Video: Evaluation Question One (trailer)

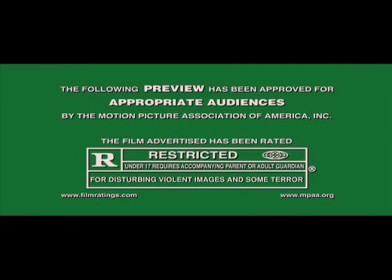(0:09)
So that I could create a successful trailer,
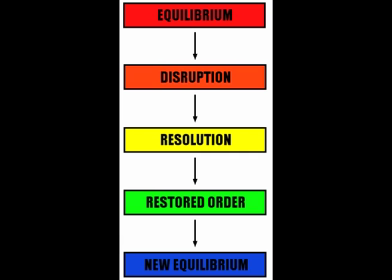(0:12)
I put into place Todorov's theory of the idea of the beginning a sense of equilibrium and normality, before entering stages of disruption and disequilibrium, and ending with a final resolution.
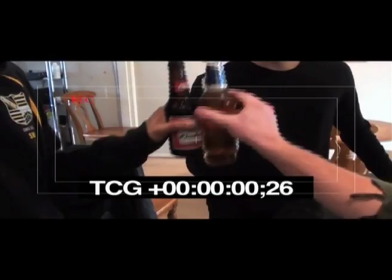(0:25)
But my trailer only includes the stages of equilibrium, disruption and disequilibrium, as this ends the trailer on a climax creating an enigma. I felt that this would be most effective way,
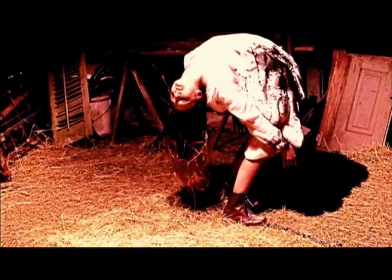(0:38)
as these are conventions which I have used and seen in trailers such as The Last Exorcism, The Conjuring and Deliver Us from Evil.
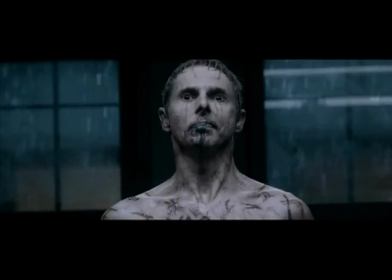(0:46) Mommy.
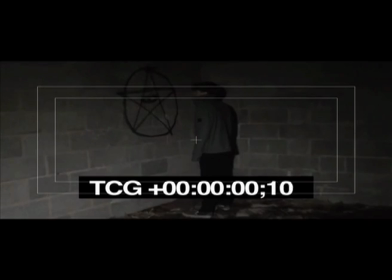(0:51)
The disruption and disequilibrium aspects of the narrative convey this to the audience as I change the lighting dramatically
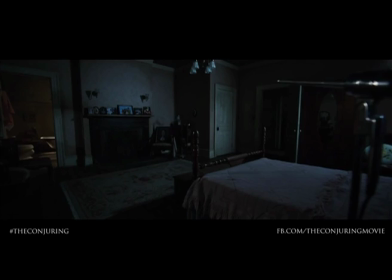(1:00)
from the initial scenes, a convention I became particularly familiar with when analysing The Conjuring and Evil Dead.
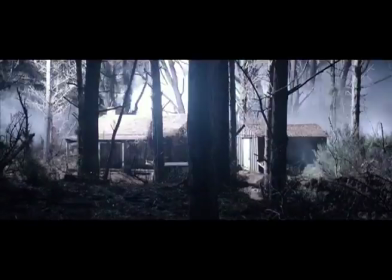(1:07)
I used
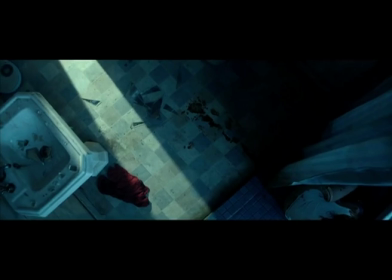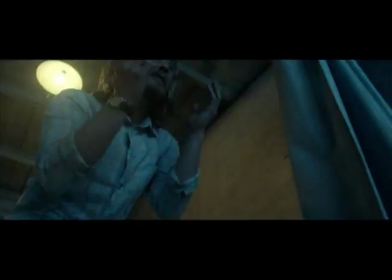(1:14) Oh my god! Why did you do that?
I developed the narrative from The Last Exorcism. The story follows a particularly conventional storyline in terms of the idea that a young girl has been possessed by a demon spirit.
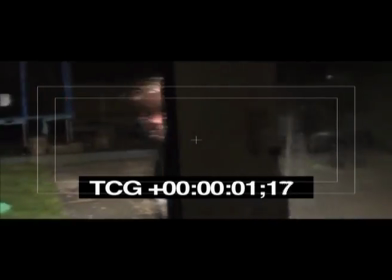(1:30)
It could be argued that I have challenged these conventions by using a male protagonist character, and he isn't made out to be vulnerable.
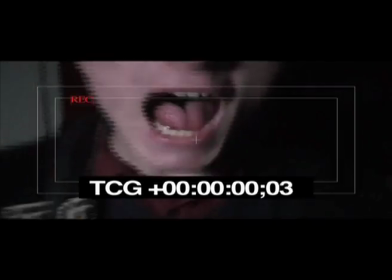(1:38)
However, we are starting to see recent films that have also started to challenge the idea of the innocent girl in films such as Deliver Us from Evil.
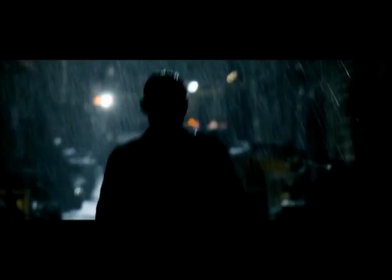(1:46)
I believe this concept has proven successful, as a strong male character increases the scare factor, as it proves that anyone can be harmed.
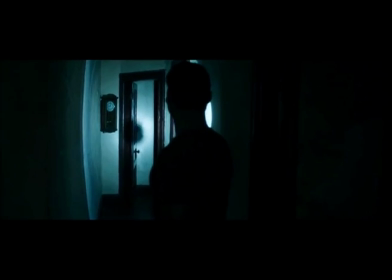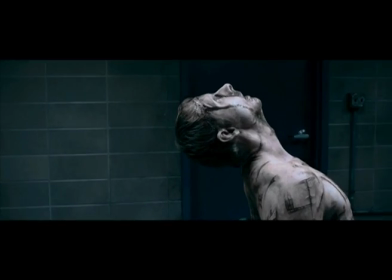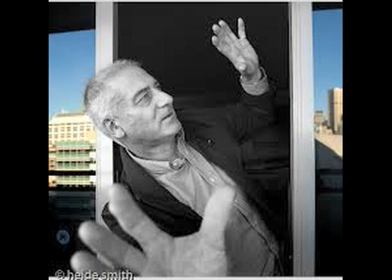(2:07)
To accentuate the narrative and make the storyline evident to the audience, I used genre conventions, putting Rick Altman's theory into place, with the idea of a somatic and synaptic elements. I used conventional iconography within my trailer to represent the genre of supernatural horror,
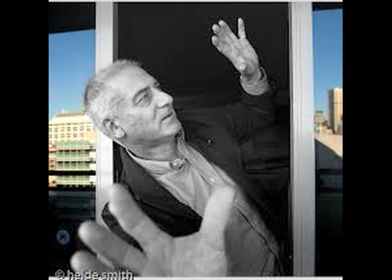(2:26)
as I used props such as a demonic symbol, priest costume,
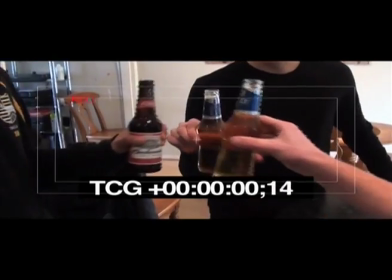(2:30)
and beer pong and beer bottles to represent the age of characters used during the equilibrium stage.
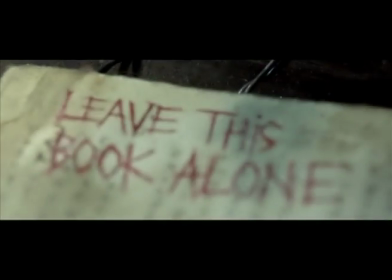(2:36)
I found that conventionally films such as Evil Dead use the idea of physical objects containing a form of demonic spirit,
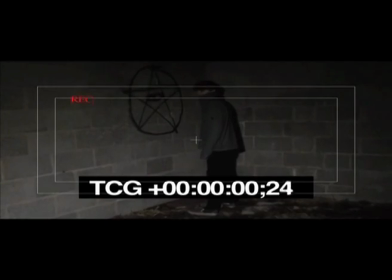(2:45)
therefore I decided to use this convention. The main character in the film is represented in a conventionally supernatural way,
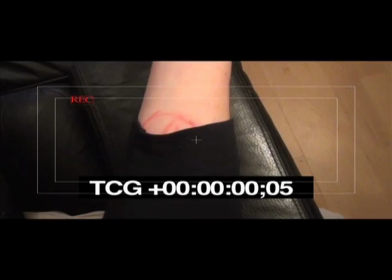(2:51)
in terms of portraying his look as though he is in his world of his own and is oblivious to what is happening,
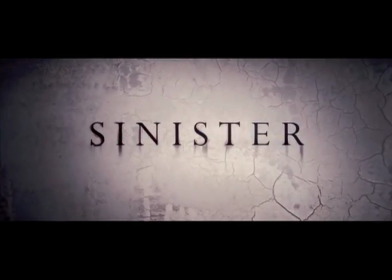(2:58)
a convention I noticed initially in Sinister and The Last Exorcism. As the demonic force takes over his body, the audience is able to see his mental change, as he becomes more of an antagonist character.
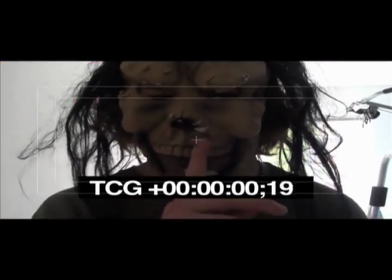(3:15)
Conventions I have used are conventional in connoting the supernatural genre.
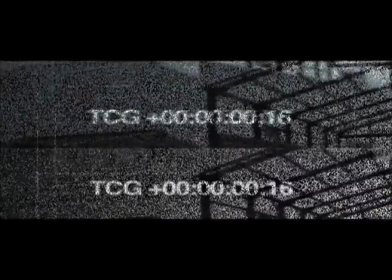(3:19)
The trailer has been shot in a house with a flashback to a haunted barn, as is shown to be abandoned and derelict.
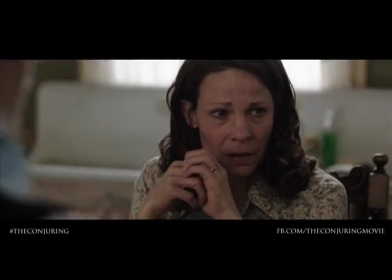(3:28)
The convention of supernatural horror films, as it conveys the idea of loneliness and isolation,
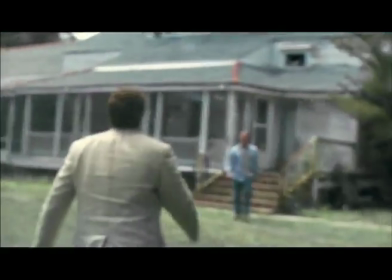(3:35)
this convention can be seen in many horror films, including The Conjuring, The Last Exorcism and Evil Dead, which bring a sense of home invasion.
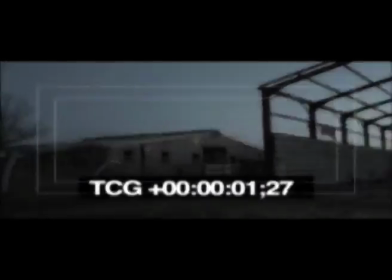(3:44)
I have developed conventions in terms of the establishing shots of the trailers.
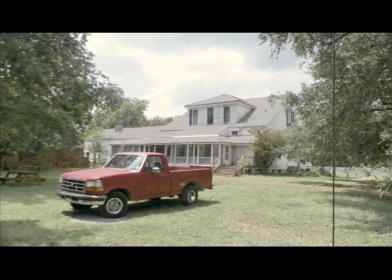(3:49)
Conventionally, the establishing shots normally show a state of equilibrium seen in the Last Exorcism trailer,
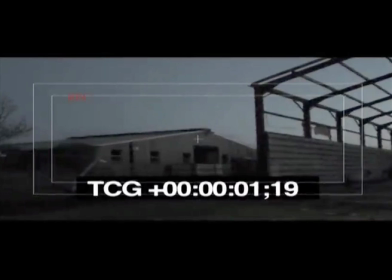(3:56)
but that doesn't convey the supernatural genre at all. I've included a panning shot which is linked to the beginning of the disruption phase in my trailer
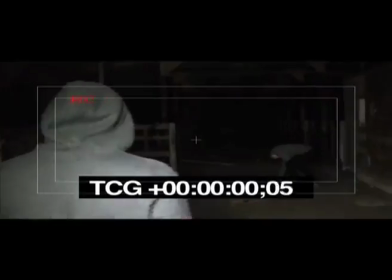(4:05)
and uses a damaged TV effect to show that there is an interference with the camera.
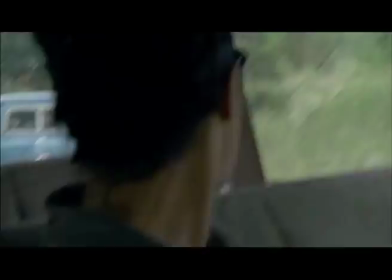(4:10)
I have used the conventions of this effect from the Last Exorcism trailer as to show that there is an evil presence, and adds to the handheld camera effect.
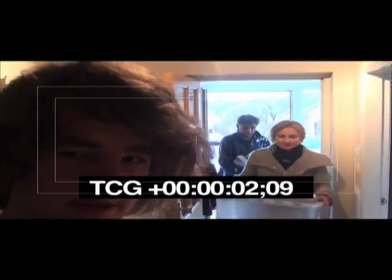(4:22)
The handheld camera is a convention I use throughout the whole trailer,
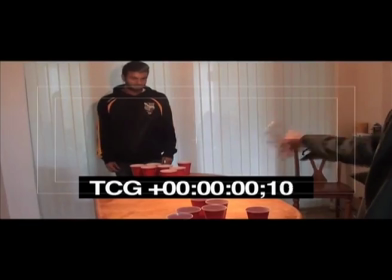(4:26)
as it connotes the idea of disequilibrium and keeps the audience on edge, as they may perhaps feel as though they are part of the action.
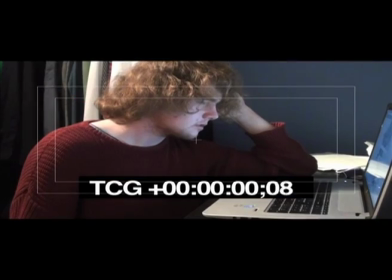(4:33)
This would fundamentally encourage the audience to watch the film itself, if the audience feel interested and engaged in the narrative, and can be seen in the Conjuring trailer, but I have developed this convention as it is only used in the first couple of shots.
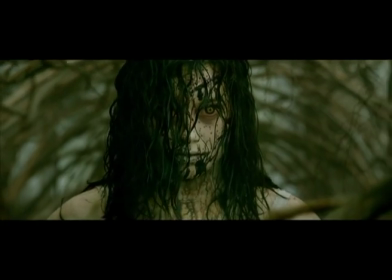(4:49)
To increase the tension in my trailer, I use the convention of fast-paced soundtrack, which heightens the sound from the start of the montage to the end of the trailer.
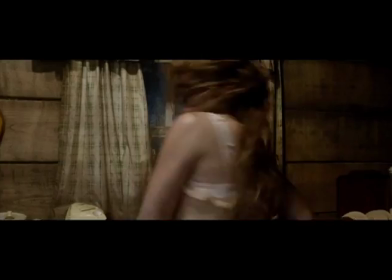(4:58)
This is shown in the Evil Dead trailer.
You are all going to die tonight. I read
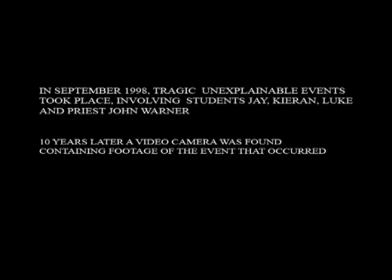(5:08) clear the passage from the...
This leaves the audience on the edge of their seat.
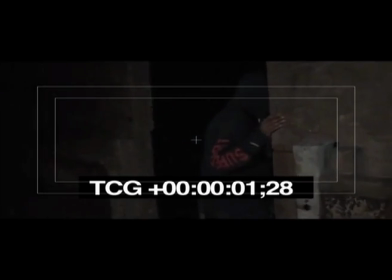(5:13)
This is accompanied by increasingly shortening cut edits to connote the atmosphere within the shots.
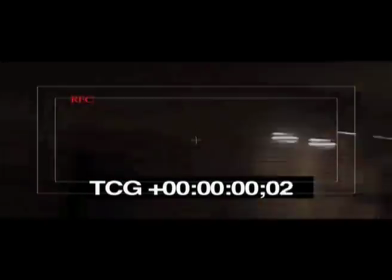(5:21) What the hell? Something's wrong with Luke.
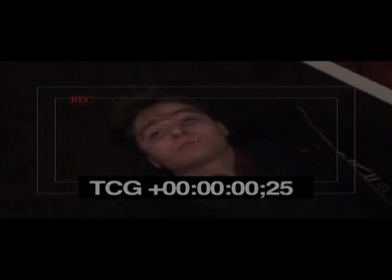(5:28) What's that on your arm? I command you to go back to hell.
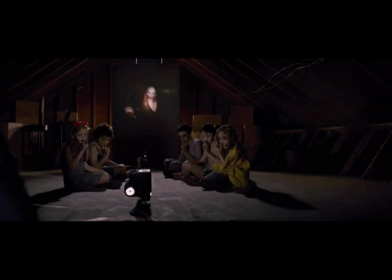(5:37)
Contrapuntal dialogue is another convention element within my trailer. I recognise that trailers such as Sinister and The Last Exorcism use this form of sound to help reveal parts of the narrative to the audience.
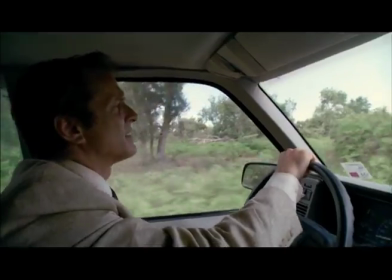(5:50)
However, the planning stages of the coursework reveal the narrative in two different ways. The Last Exorcism reveals the narrative through the use of captions, and Sinister reveals the narrative through the use of news reporter.
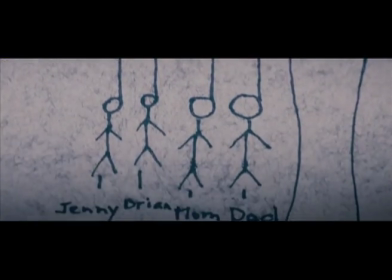(6:04) Of a local family found earlier this...
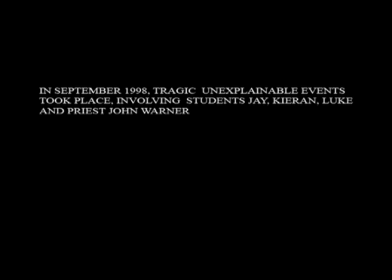(6:07)
Therefore, I decided to use both as it was beneficial to show the backstory of my film as well as what was happening in the present.
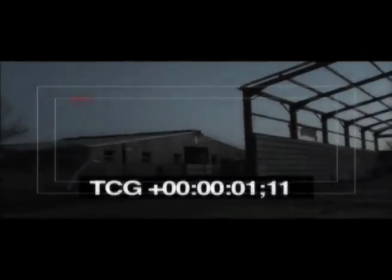(6:16) Hey, it's Jay. I command you to go back to hell. Meet us at the place when you get this message.